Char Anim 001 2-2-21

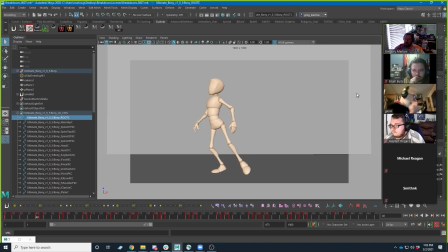85:19 Maya's the in-betweener, right? But Maya will never make a creative decision. Maya's not a person, like real in-betweeners used logic. They used their understanding of appeal to make a better breakdown pose than this.
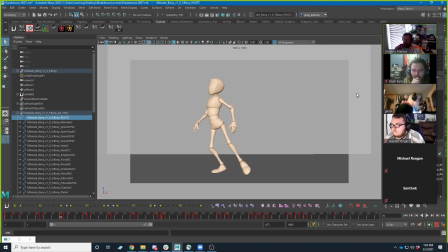85:37 So we have to kind of guide Maya to making the right breakdown pose. And we can do that just by changing what happens in that pose in between, right? So this is an easy way. Like when I looked at our boring one that Maya gave us, it's just blending straight across, right?
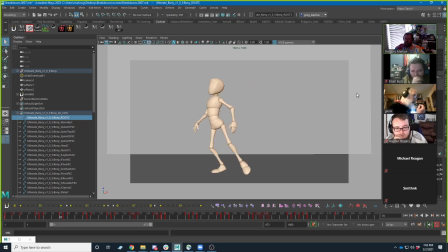85:56 Like the head isn't really dipping very much. Nothing is dipping very much. We could make this more interesting just by adding a little bit of an arc to that motion, right? That the character dips his head a little bit before going into this pose, right? And that's going to change that motion, right?
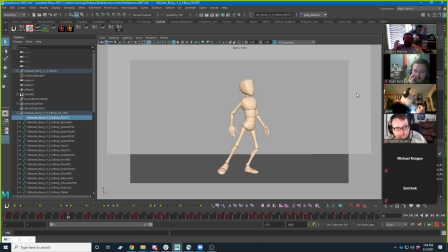86:14 So we are in control of defining how our characters get from pose A to pose B, and that's very important when conveying who a character is, right? I always use the example of a character raising their hand, right?
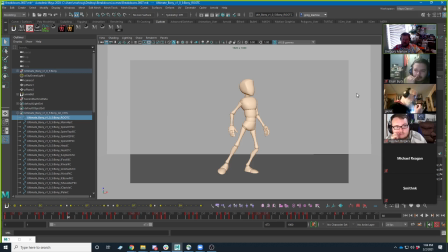86:29 You've been in classes, for the last 18, 20 years. I don't know how long y'all have been in classes. And the teacher asks a question, there's different ways that you might raise your hand, right?
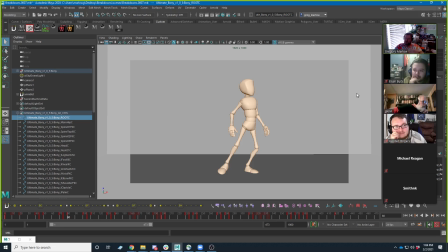86:43 If you are really excited about the subject and you want to have your input, you maybe urgently get your hand up there, right? Yeah, me, right? Versus the teacher wants everybody to answer one question and you think you know the answer, but you're really shy.
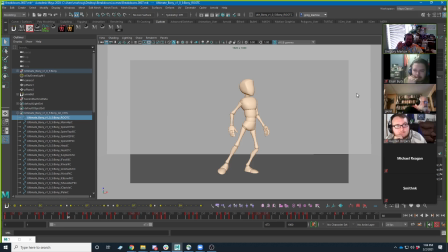87:02 And maybe then your hand just kind of creeps up a little bit in the way it goes up. And it's the difference in leading with your elbow as your hand goes up or leading with your hand as your hand goes up. I don't know can you all see my camera when I'm doing that? Okay.
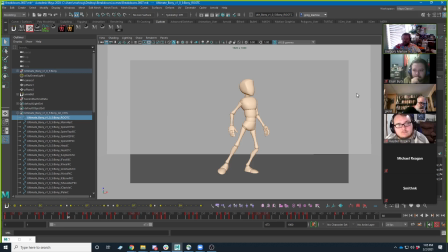87:19 So it's just I can never know what Zoom has done, right? So it's just the difference in those two different ways that you might do that. And that's going to tell us something different about that character, right? This character is a little more energetic, right? This character probably isn't
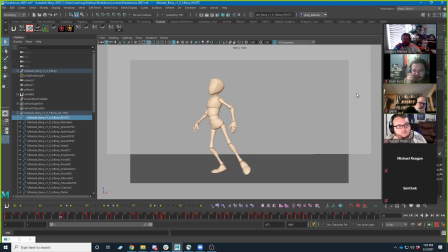87:39 elderly, they're young or they're almost wasting energy in the way they're turning, right? Out of excitement or something, right? It also gives us a little bit of that feeling of a take, what, right? I always think of this.
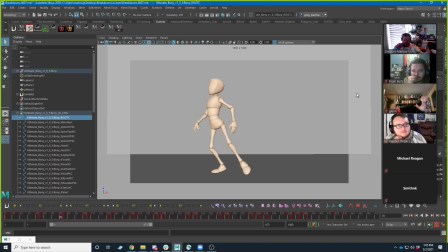87:55 You're at a party talking to one person to your left or to the left of the screen, and somebody walks in on the other side and you hear their voice, right? And it's a person you haven't seen in years and you're like, what? Right? You get this this more surprise as you shift across.
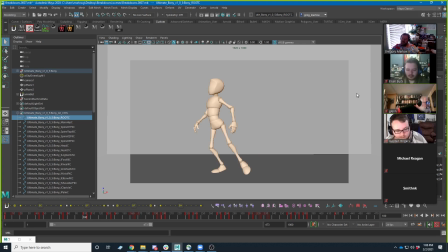88:13 So let's try another breakdown. The reason that this is important is because this is a creative decision you're making as the animator. How do I get from pose A to pose B, right? We could go up, right? This is a little bit a different arc,
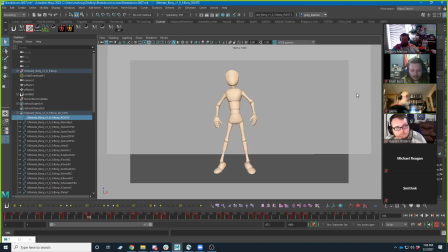88:29 but this is still the same to pose A and pose B. It's just how we decide to go from pose A to pose B, right? And this is a little bit more maybe something like that shot that Brad had a minute ago, where the character's kind of hopping around and
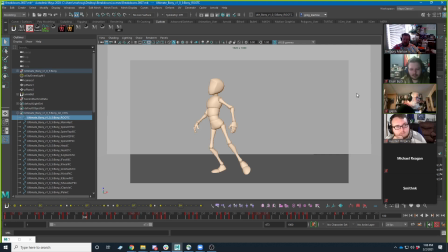88:46 eager or at the ready, right? That maybe this is a little bit more of a hop from pose A to pose B, right? Hop. We could try something different, right? So this isn't that much different than what Maya gave us.
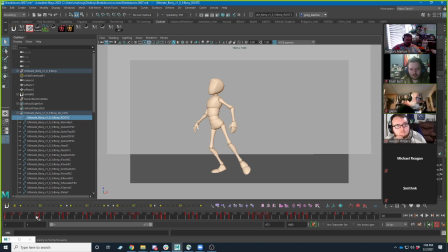89:01 Remember when we were kind of drifting across here in the Maya version, right? It just kind of goes across. But this Maya's version of the drifting across halfway through, right, on frame 45 instead of 5 frames in, is just 50% of each pose, right?
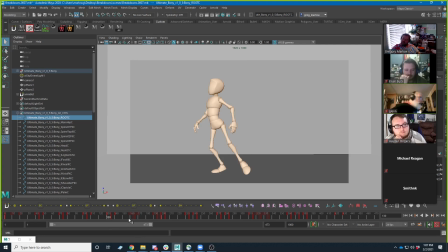89:20 Instead, let's think of this as what if we favored pose A, right?